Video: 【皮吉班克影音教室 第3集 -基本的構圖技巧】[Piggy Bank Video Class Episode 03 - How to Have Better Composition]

大家好,我是PG大家好,我是班克欢迎大家收看本期的PG班克已经叫是省钱又华丽
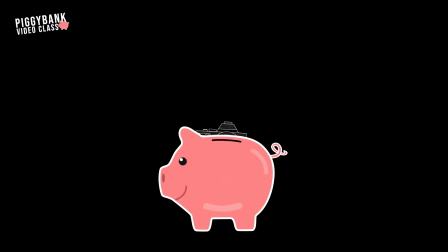我们今天要讨论如何构图对,好的构图是拍摄精彩画面跟视频的关键所以今天我们想通过本期的节目跟大家介绍五个构图的小技巧
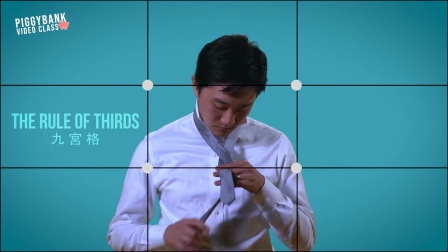The Rule of Thirds三分之一构图法俗称九宫格
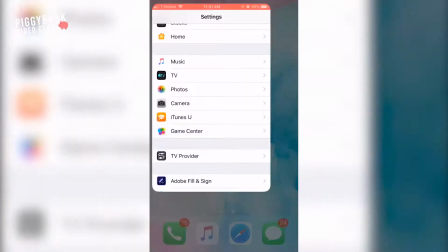就是拍摄构图时最常用的一个技巧你在使用手机拍摄的时候
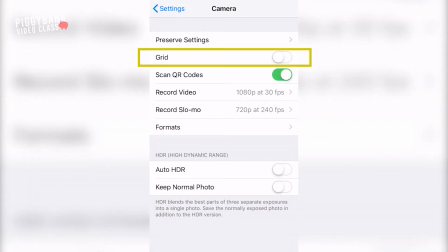可以把九温格的功能打开
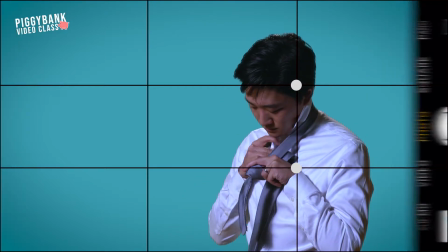在九温格当中有四个交叉点是放置拍摄对象的参考点眼睛会自然被吸引到这四个交叉点
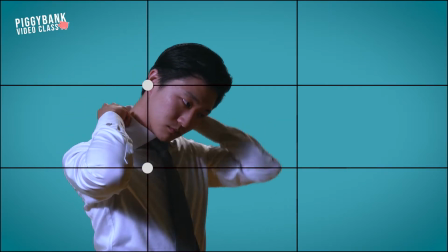这通常是拍摄访谈节目最有效的方式
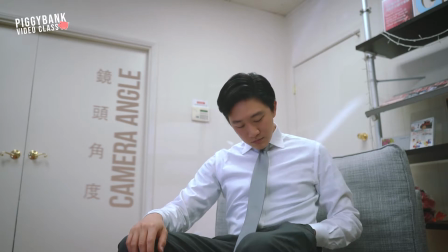相机拍摄主角的位置会影响观众的观感
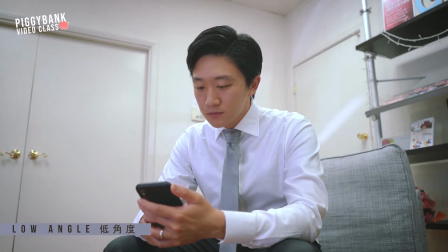如果当你把你的相机置于你拍摄对象的下方的时候会让你拍摄对象显得更高大更伟岸
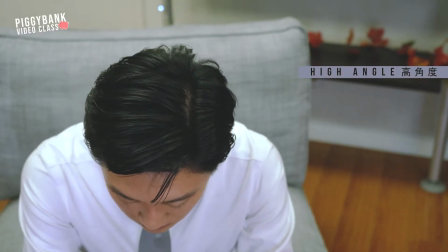然后如果把你相机置于你拍摄对象的上方的时候会让你拍摄的对象看起来它在经受一些惊吓
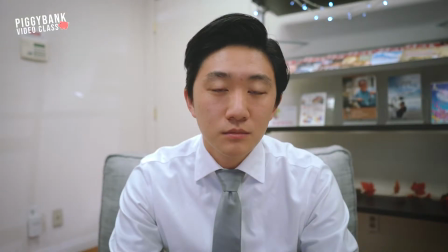然后会让它感觉很弱小你的相机位置于你拍摄对象的眼睛水平
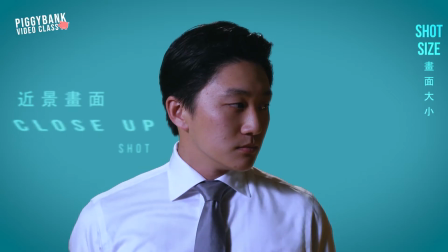它会让观众感受到一种中立的情绪镜头运用大小可以拍出不同的感觉也是一种拍摄的方式
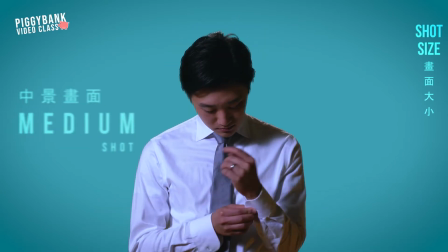这个也是俗称景别
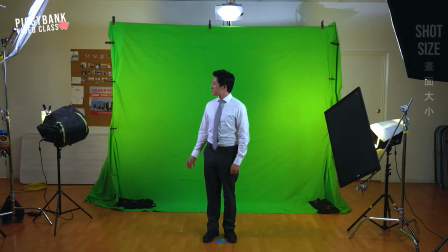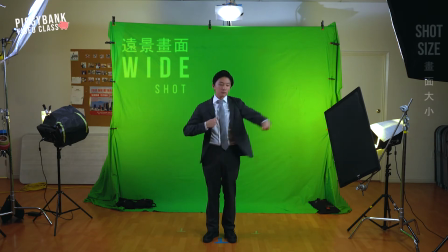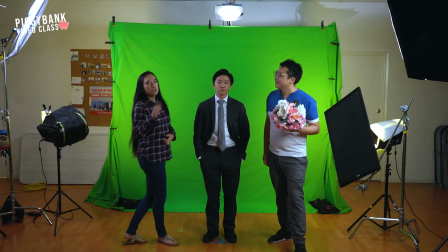我们最后的技巧是注意你的周围对没错
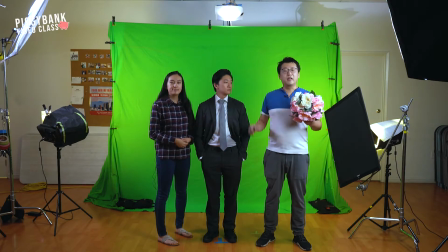你看像也许现在画面当中你可以看到一些没有必要出现的东西
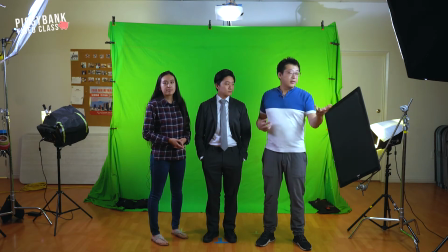比如像我们的灯啊我们的一些架子又比如这朵花所以在我们拍摄主角的时候呢我们要注意你的周围有没有必要出现在不是你想拍摄的画面然后不是你想要在画面当中出现的东西这些都是我们要注意的所以我们今天谢谢Sky当我们的模特我们今天教的内容是小的Tips还有建议在实际拍摄中还是要看你自己的创意没错因为实际拍摄当中会遇到很多的情况和突发的状况所以我们今天所教的一个技巧也希望根据你自己的情况来联合运用你也可以去学习更多的小的技巧好 我们今天就到这里欢迎收看我们PG班克以音教室我们下次见